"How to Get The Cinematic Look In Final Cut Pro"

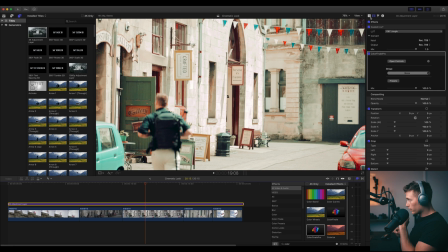249s
You don't need Color Finale Pro.
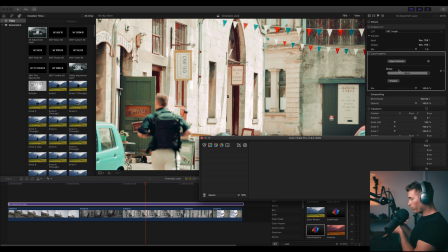250s
The reason I like to do all my adjustments in Color Finale Pro is that if I happen to like the adjustments I make, I've got the option to turn it into a LUT or updating my LUT and stuff like that.
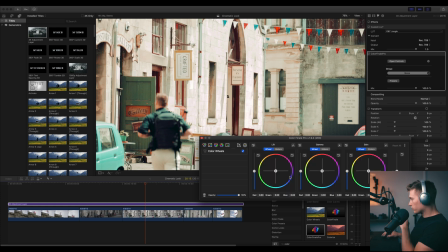263s
So don't need this. I just like to do my changes in here, because if I really like them, I can save it into my LUT. But you don't need any of these tools to make adjustments. And the only adjustment I want is, I think our colors look quite harsh, so I'm gonna go curves.
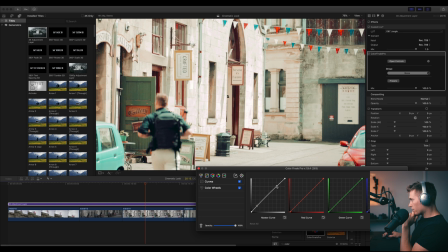282s
I'm just gonna bring up the shadows a bit, take out the highlights a bit, and then just gonna flatten our image a bit.
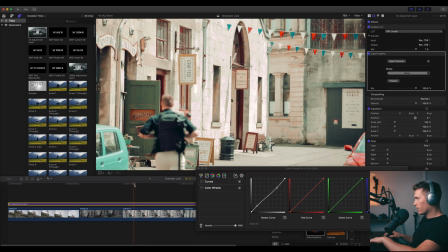290s
Not so much contrast. Didn't want to bring down the LUT, because then you'll start to lose your colors. But adjusting it this way, we're just taking out a little bit of contrast.
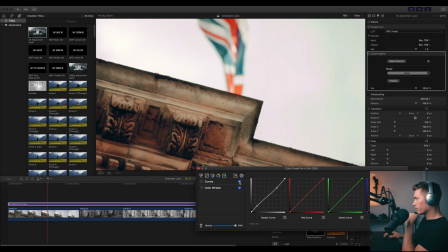305s
So curves, before and after, taking out a touch of contrast there.
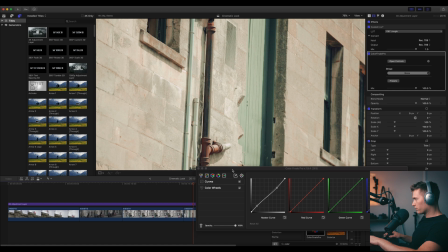312s
And what I'll do is actually upload it to YouTube, actually check what the contrast looks like,
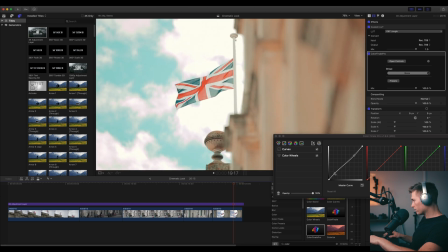319s
and then maybe even come back in and change it, because when you upload to YouTube, it quite often
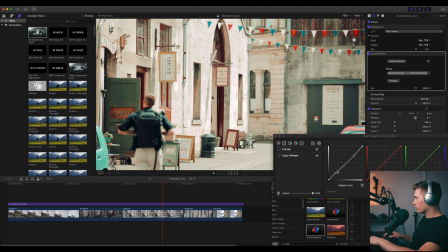328s
can change the contrast a lot, enhances it sometimes.
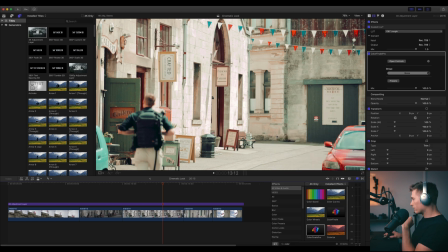334s
Okay, so there we've got our colors applied, and then to get the cinematic look, we want letterbox. So I think I downloaded letterbox years and years ago.
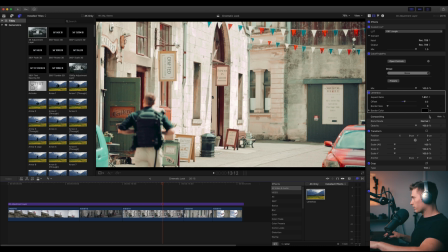344s
I can't remember where I got it from, but there's plenty, if you just give it a Google, there'll be plenty of places you can download them.
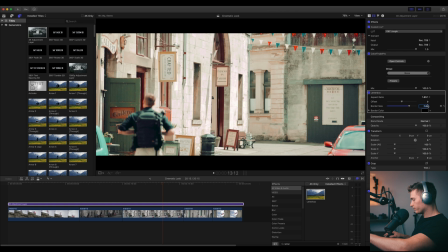350s
7 or 8 I like to go for. Let's try 8. And then we need some music.
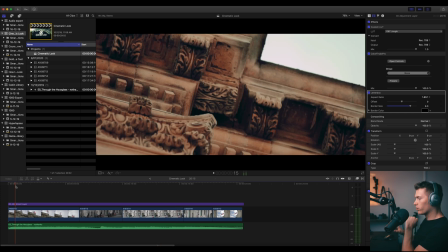359s
Okay, so here's our music I just dropped in. It's from Epidemic Sounds, so I'll put a link down. Free trial to Epidemic Sounds, and it's called Through the Hourglass. Really awesome song.
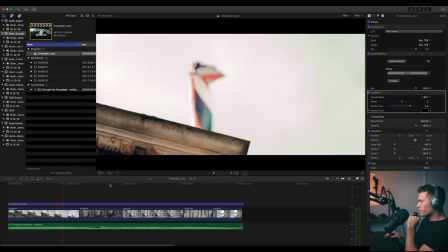371s
Yeah, I use them for most of my music. So I'll link directly to it as well.
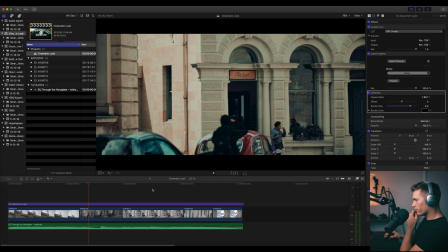377s
So you can see that really, really adds to the vibe. I just want to touch up some exposure from our clips.
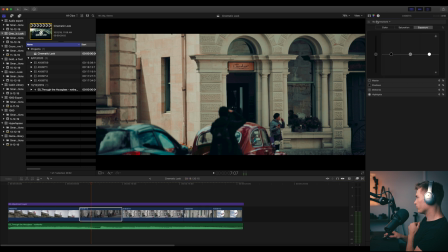383s
So this one, for example, I want to brighten just a bit overall.
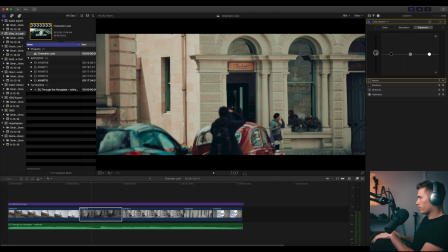388s
It's a bit dark. I think that looks a bit better there.
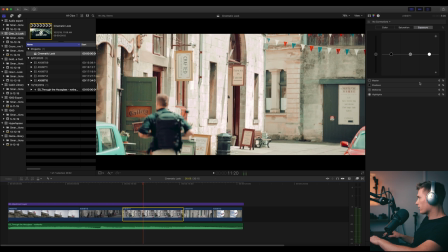392s
And then this clip, I think maybe the highlights are a bit harsh, because the cinematic look is a flat look. You want to add very little contrast to your already flat look, because hopefully in camera you're shooting a C-log or a really flat picture profile.
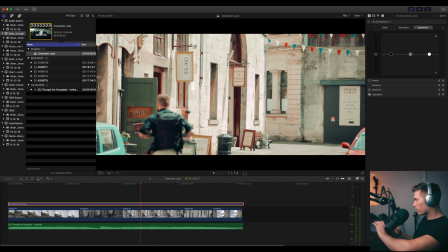410s
And what I do is to double check that I'm getting the right contrast in my image is I turn everything off, and I want to be able to see the same amount of detail after I apply my LUT. I don't want to be adding too much contrast in. So it already comes out of camera a very cinematic style
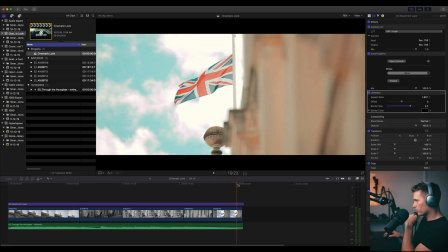433s
if you shoot it in flat. So you don't want to add, you don't want to remove any more detail.
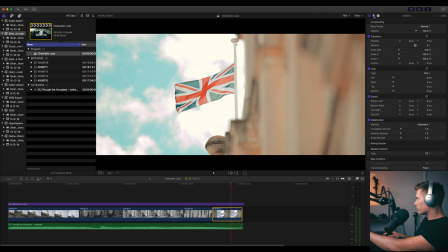438s
And I think this clip could do with dropping the highlights a touch.
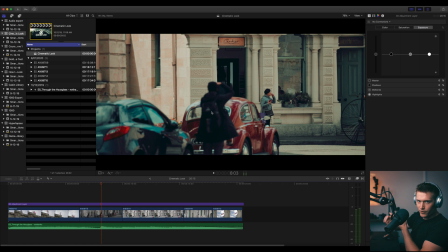448s
Now let's add in some sound effects. So don't skip on your sound effects, guys.
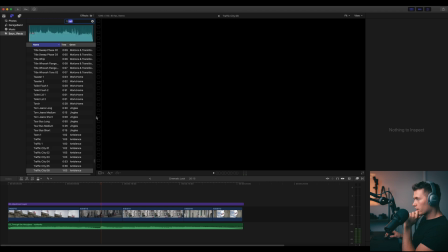452s
Let's come over to our inbuilt ones, and let's type in bell, which I already have there. Bell. Let's try church bell.
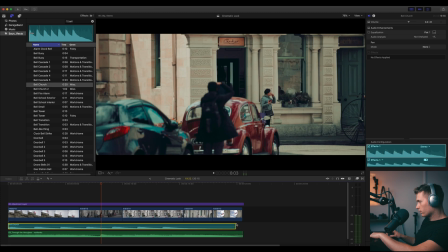466s
Okay, that's good. Let's put that at the front there. I only want it on that first clip.
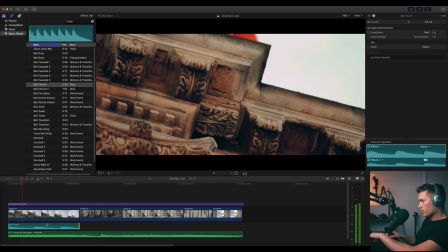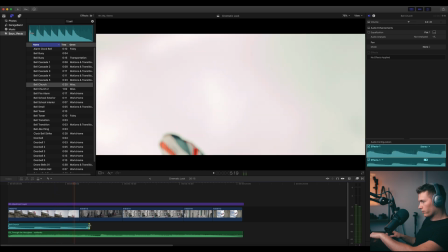483s
Then I want it to fade away.
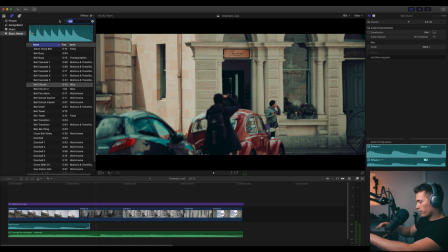490s
And what I also want is some wind to go with that flag fluttering. So type in wind.